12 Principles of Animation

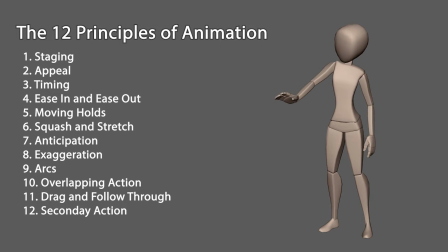0:00 In the modern age of technology, animators have the ability to efficiently create animations. However, in order to properly construct believable motion, animators must follow a series of rules known as the 12 principles of animation, which can be seen listed on the screen. These principles refer to important techniques and visual design choices an animator will use to create aesthetically pleasing animations.
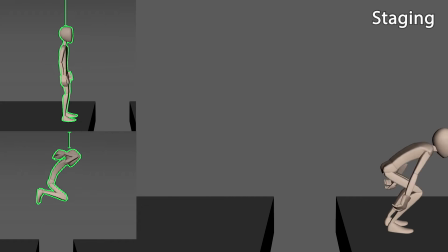0:20 Staging refers to the consideration of positioning and spacing to maximize the scene's potential for engagement and attention. Staging can also be used to allow focal points and movements to be clearer, and to direct the viewer's attention to the desired focal point. In my cartoon jump, I staged the character to be fully seen, with enough headspace to not cut off the top of their head.
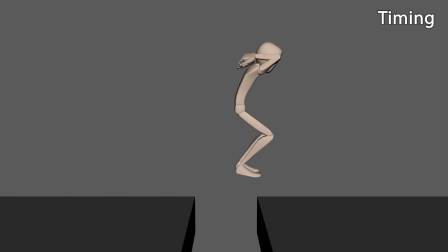0:39 Timing focuses on actions which are purposefully set at intervals to tell different stories. When my character does their jump, they quickly reach the highest point, where they will hover for a bit, before zipping back down into a land. This creates a cartoony floaty effect which is commonly seen in Looney Tunes. This also links with the principle of exaggeration.
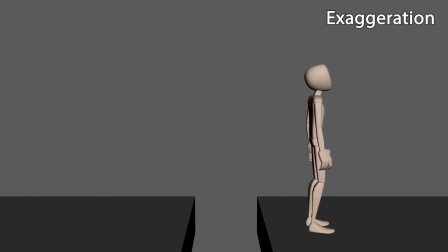0:56 The quick jump into a slow hover gives a sense of exaggerated strength that was required to leap over the gap.
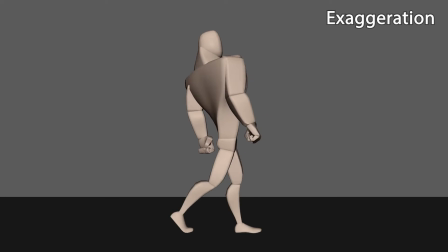1:00 When my character does their unique walk, they exaggerate their shoulder movement and the speed of their arm swing. To add to the effect of speed, squash and stretch is also used.
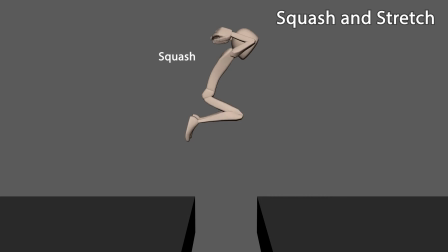1:09 The character squashes down to build up power, then releases it into a stretch, only to squash again at their highest peak. They then stretch to land, only to squash again on impact. When the character squashes down, the character eases into their key pose. Upon release, the character eases out into the leap. This is to create the realistic build-up of speed and momentum.
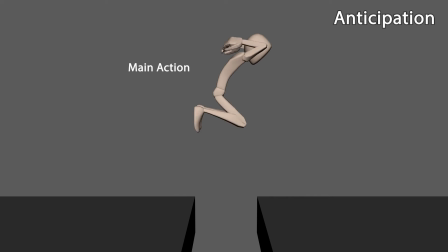1:27 The actor squashing down for build-up also creates anticipation. This principle refers to the action in the opposite direction, which provides momentum for the main action, which was the jump itself.
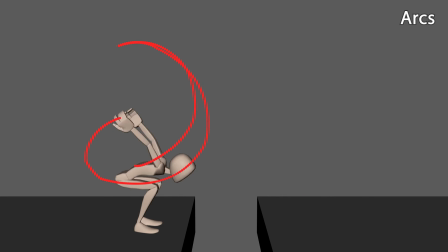1:36 During the anticipation of the jump, the character swings an arm in an arc.
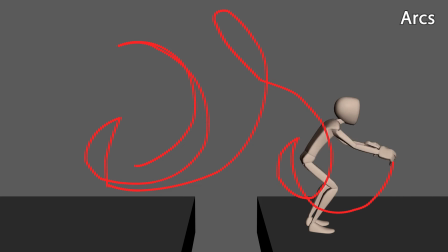1:40 These arcs add to the smoothness of motion and build a more realistic sense of action, as in reality, not many people can perfectly move in a mechanical up and down orientation.
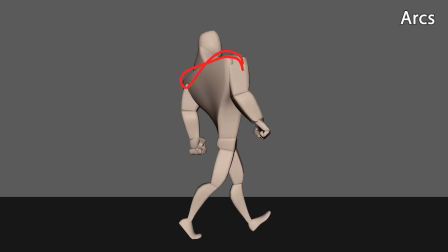1:48 This arc also can be seen in the character's shoulders and arms when walking. Appeal is a mix of principles which are brought together to make the scene more visually pleasing.
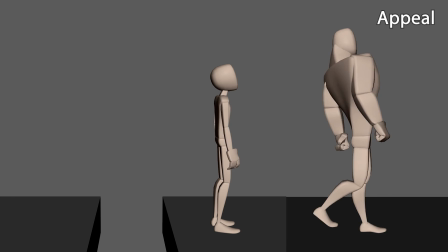1:57 This can be the way a character talks and moves, or a way a scene is laid out. In my unique walk, the character gives off confidence and strength, which can create appeal for some viewers.
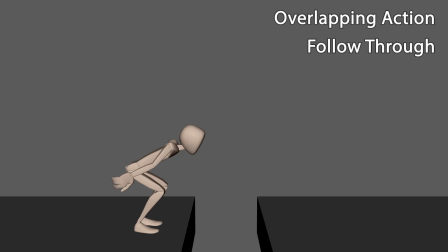2:06 When the character lands, their arms continue to swing backwards. This motion is known as an overlapping action, which follows through due to the inertia and impact carrying through the character's body.
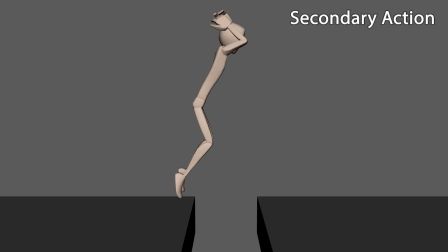2:15 Similarly, when the character lifts off from the jump, their arms drag behind, like a pendulum. These arm movements can be considered as secondary actions, as they add to the main action, which is the jump. Moving holds are the slight movements that characters make during moments that don't have high motion. These can be used for background characters which are idling.
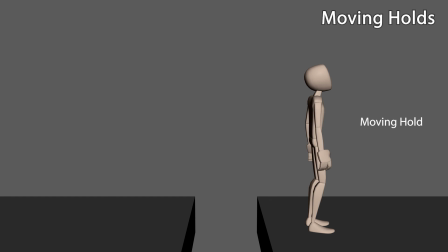2:32 These moving holds mimic breathing and the slight motion when a person stands still. This can be seen at the end of my jump. Without these 12 principles, animating an aesthetically pleasing scene would be impossible.